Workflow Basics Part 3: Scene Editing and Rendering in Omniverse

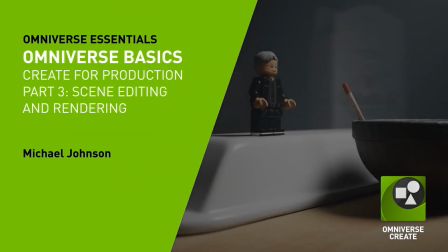0:00 Hello everyone. I'm going to go over some workflows we use while working in the shot context.
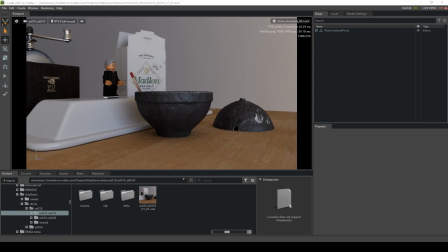0:04 Things like making lighting changes to a shot, where to save those, and how you should save those changes, adding atmosphere with fog, tweaking camera settings to adjust depth of field.
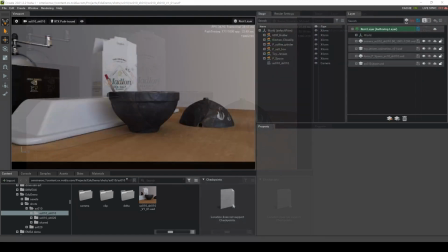0:12 So let's get started. Okay, so I have my shot open. My camera is working. Everything looks great. I'm missing my character, and that's because he is inside of this butter dish. So what I want to do is make sure he's visible by translating him up on top of this.
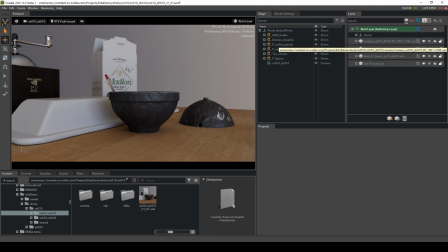0:31 So the way you would do this, and typically when you want to make changes like lighting changes or translation changes like set dressing or things like this,
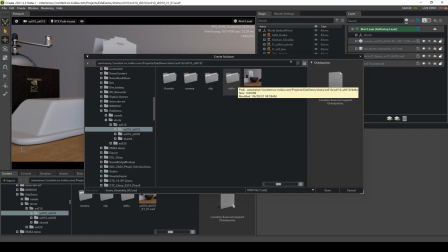0:38 what you want to do is create a sublayer and store it in like a Delta folder. So if you do this, every change that you make will be stored in this layer.
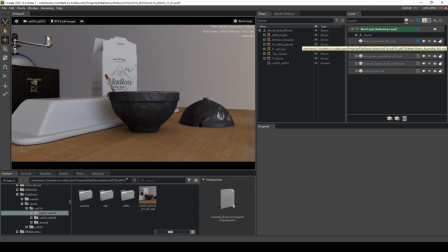0:49 So if somebody wants to come in and make other changes, they can add their own deltas, and it won't override anything that you've done before.
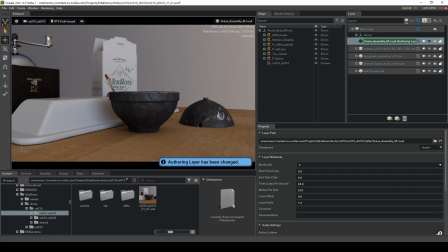0:56 So you want to make this your authoring layer so that any translations or any changes that you make are getting stored in here. So right now, if I grab the toy Jensen and I lift him up on top of this dish, you can see that there's a delta stored for him. So now that translation is stored in that layer. I can save that, and now my change is made.
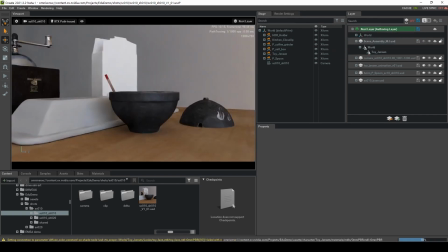1:14 So now if somebody wanted to come in and see what changes were made, they can just toggle this on and off, and then everything is non-destructive. Okay, so now let's just say that there was like a director change or something,
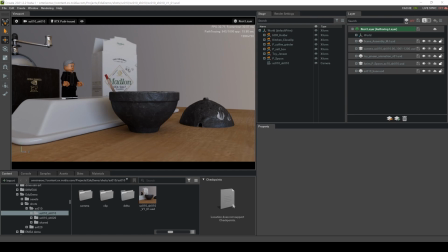1:30 like they wanted this shot to look moody and, I don't know, more so like a spotlight is on him,
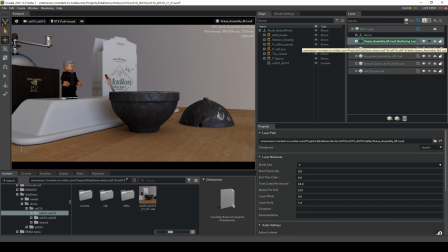1:35 and you had to make lighting changes. So what I'm gonna do is go back into my scene assembly MJ layer, make sure that's the authoring layer so that every change that I make is on here.
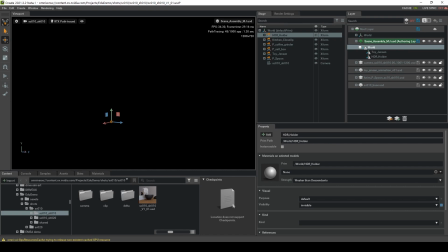1:44 So now what I would do is deactivate this HDR, and actually let's just keep it on so I can just see what I'm doing at first.
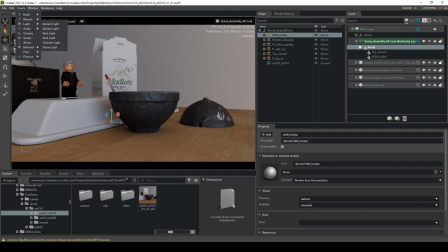1:50 And I'm gonna go, lighting, create a rectangular light.
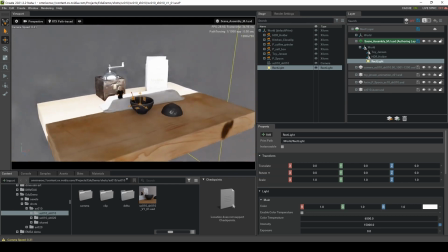1:54 I mean, you can choose, play with these and see whatever light you wanna use, but I generally like to use rectangular lights,
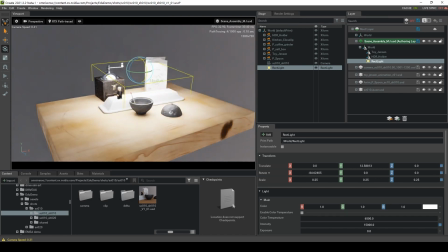2:01 as it doesn't cause too much noise, and it's pretty simple and straightforward to use.
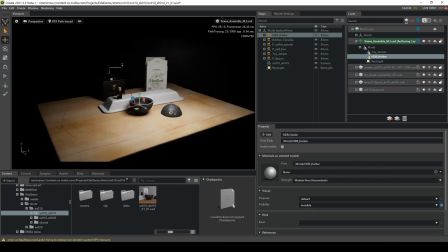2:06 So let's just say I wanted the spotlight up there. I'm taking this off, so now you can see it's a little bit more moody.
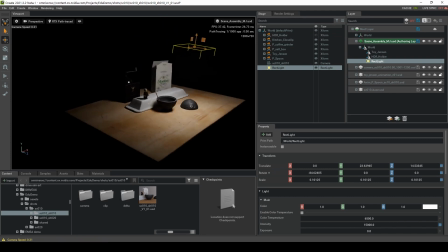2:14 I'm gonna angle this, just go around here, make sure that's how I like it.
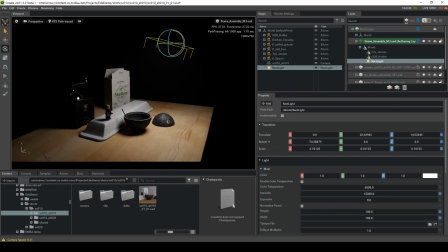2:21 You can play with the shaping as well, just to get something like a cone effect.
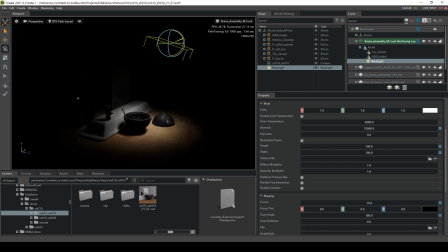2:26 You can focus on this or that, but let's just put that a little bit on Jensen, just make sure like he's having this moment. And I'll just name this, spotlight, just something so that you know what it is.
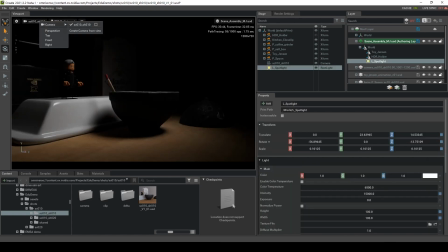2:41 Go back in my camera view. That's looking cool. Maybe I'll adjust it a little bit, make it a little brighter.
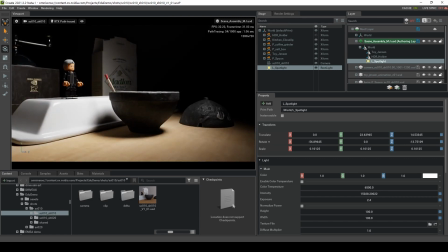2:51 That's too bright, but that looks cool. Make sure he's on the stage. So now you can see this is stored in here. I'm going to save my layer and then move on to the next phase. Okay, now let's introduce a little bit of atmosphere.
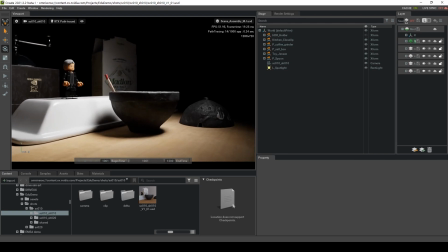3:03 We have our lighting looking cool. We have our camera still working. Everything's looking moody, but I think I want to add some atmosphere just to make it even more moody.
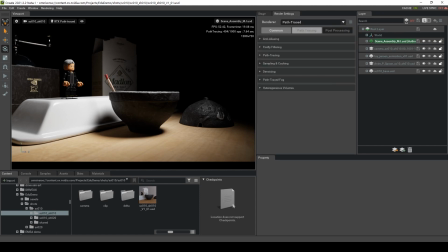3:11 So what we're going to do is go into our render settings, path tracing, and go down to path trace fog. First, what you want to do is enable these settings and then play with them. All these settings are pretty self-explanatory. Density controls like how dense the fog will be. The height is how far from the ground it's going to be.
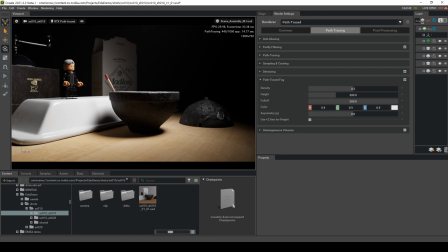3:30 Fall off is like how much of a fall off you get from start to stop from where the atmosphere actually occurs. And color adjusts the color. Asymmetry, I think what it does is how much light is in front of the light or how much light is behind the light.
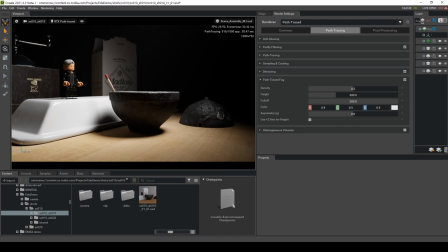3:45 So you'll see more of a bloom towards the source of the lighting in the fog. So let's start with that.
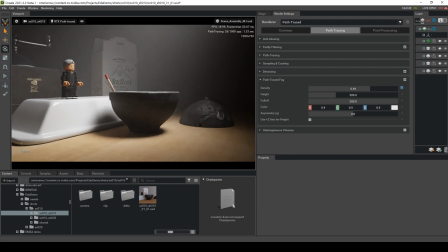3:52 So let's add a little bit more dent, and already off the bat it looks pretty cool to me. Let's do that. The height looks fine to me. We can make it a little softer. And now let's introduce a bit of colors too.